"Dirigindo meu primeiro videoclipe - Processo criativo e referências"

Fala pessoal, tudo bem? Esse é o primeiro vídeo pro YouTube que eu gravo, então desculpa qualquer coisa aí, gente Como alguns amigos próximos já sabem, semana passada eu tive a oportunidade de dirigir meu primeiro videoclipe Foi um clipe do Eminem? Não, foi um clipe pra um amigo meu e há muito tempo ele já falava que ele queria que eu gravasse o primeiro clipe dele Eu tô olhando pra baixo porque é um monitor Tô com um roteiro de tudo que eu tinha que falar Até o momento desse clipe, a única outra música que ele tinha gravado dele cantando era com ele cantando no celular E eu falei pra ele, meu, toma vergonha na cara, vai gravar isso no estúdio Eu não gravaria o seu clipe no celular, pelo amor de Deus, as coisas direi Enfim, eu convenci ele Eu já tinha editado alguns outros videoclipes,
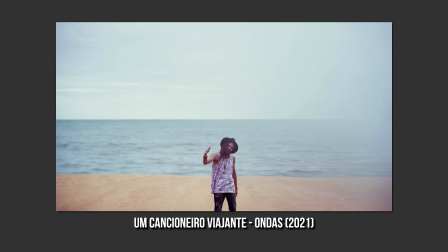37s
eu já tinha filmado um clipe Mas eu nunca quis fazer um vídeo falando sobre eles Porque eu não fiz o processo todo Eu nunca me senti na posição de fazer esse vídeo Como nesse vídeo eu realmente acabei fazendo tudo E esse clipe deu relativamente certo Eu senti que seria uma boa oportunidade pra... Não sei pra quê Enfim, pode ser que as minhas dúvidas sejam as dúvidas de alguém também E eu decidi fazer esse vídeo pra ajudar Todo o conceito por trás do clipe foi sendo definido meio que aos poucos Mas alguns dias antes da filmagem a gente já tinha essa noção De que a gente
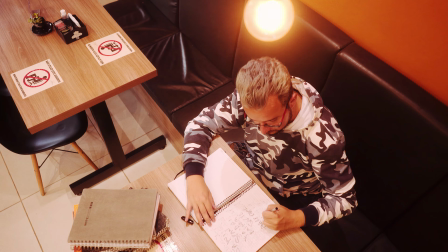69s
queria fazer um clipe que se passasse inteiro em um dia E que falasse sobre um rapper amador que tá começando a fazer música agora falido,
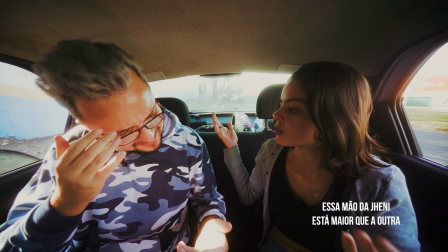76s
desanimado E cantando reflexivo na janela do carro que ele chamou no celular quebrado dele Tudo isso faz parte do conceito do clipe E aí no final do clipe ele continuaria falido, mas ele já tá mais animado com as possibilidades que a vida reserva e principalmente as possibilidades que se abriram pra ele por conta da música.
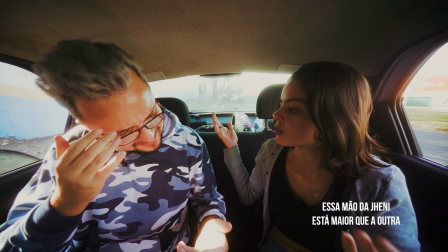93s
Acho que essa é a grande mensagem do clipe, que através da música que o personagem meio que se salva. E aí no final, por esse motivo, ele já tá cantando até com uma certa confiança e uma agressividade que ele não tinha no começo do clipe.
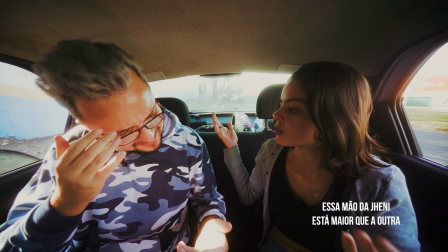107s
E tudo isso se relaciona com uma das principais frases que ele canta Que é É essa frase que começa a despertar o interesse do motorista Que tá dirigindo o Uber dele no começo do clipe E se vocês repararem, no começo do clipe ele tá ouvindo a música de boa Mas aí conforme o clipe vai passando ele começa a balançar a cabeça
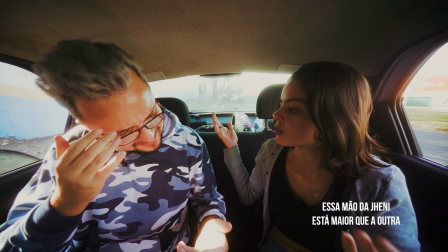127s
Ficar mais animado E termina o clipe com ele dançando com o rapper E era essa a ideia, que o motorista se identificasse com a música Porque ele também era um vencedor que não tava sempre ganhando Outro personagem que a gente
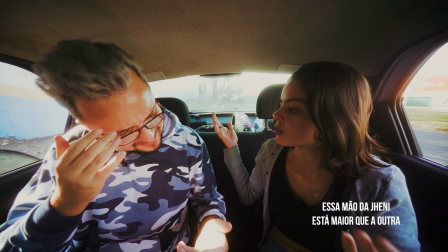140s
tem no clipe Que foi interpretado pela Jennifer É a moça que tá no carro com o Gustavo Na hora do pegar uma pá de mina É hype, né? Desde as nossas primeiras ideias No início da concepção do clipe A gente não queria usar mulheres no clipe Da forma que elas geralmente são usadas em outros clipes de rap Principalmente os Blyvins, né?
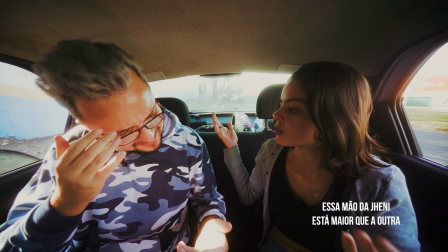158s
Os americanos Que é aquele negócio objetificando Tratando elas como se elas fossem parte do cenário E eu propus a ideia para o Gustavo discordar da letra da música. E quando chega a parte do As Mina Não Se Valoriza, ela é mostrada no clipe se valorizando, deixando ele para trás.
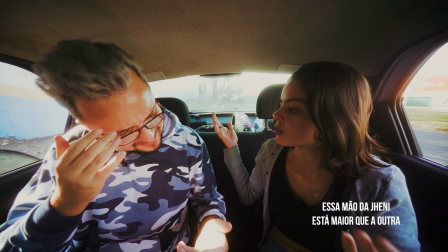174s
E eu acho que é nesse ponto que fica claro no clipe que o rapper que está sendo mostrado não necessariamente é o Gustavo. Ele é um rapper amador que cometeu alguns erros, mas que através da música conseguiu se redimir por esses erros, digamos assim.
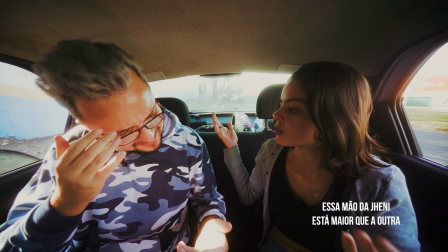189s
E deixar de lado o seu passado Que no vídeo é representado por ele queimando a camisa do Eminem Em referência a parte da letra que ele fala Já fui estafa do Eminem Hoje tenho a mente estranha e não idolatro ninguém E o Uber embarca nessa jornada junto com ele A mensagem do clipe
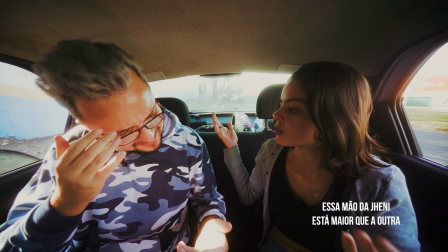205s
é meio que Nunca deixe de perseguir o que você realmente quer Você é um vencedor mesmo que não esteja ganhando E em algum momento você vai ganhar Bom, agora os equipamentos que a gente usou para filmar a gente inteira.
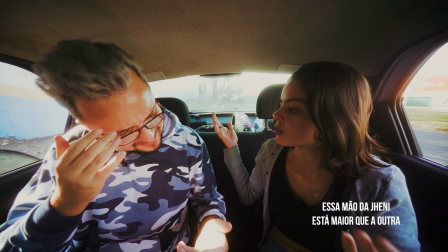219s
Na verdade não foram muitos equipamentos, foi uma Sony A7 III com quatro baterias das quais a gente usou duas, uma lente Sony 28mm f2, uma outra lente também Sony 50mm f2.8 macro, que a gente usou para cenas do início dele escrevendo e tal, e uma lente Sony 10-18mm f4.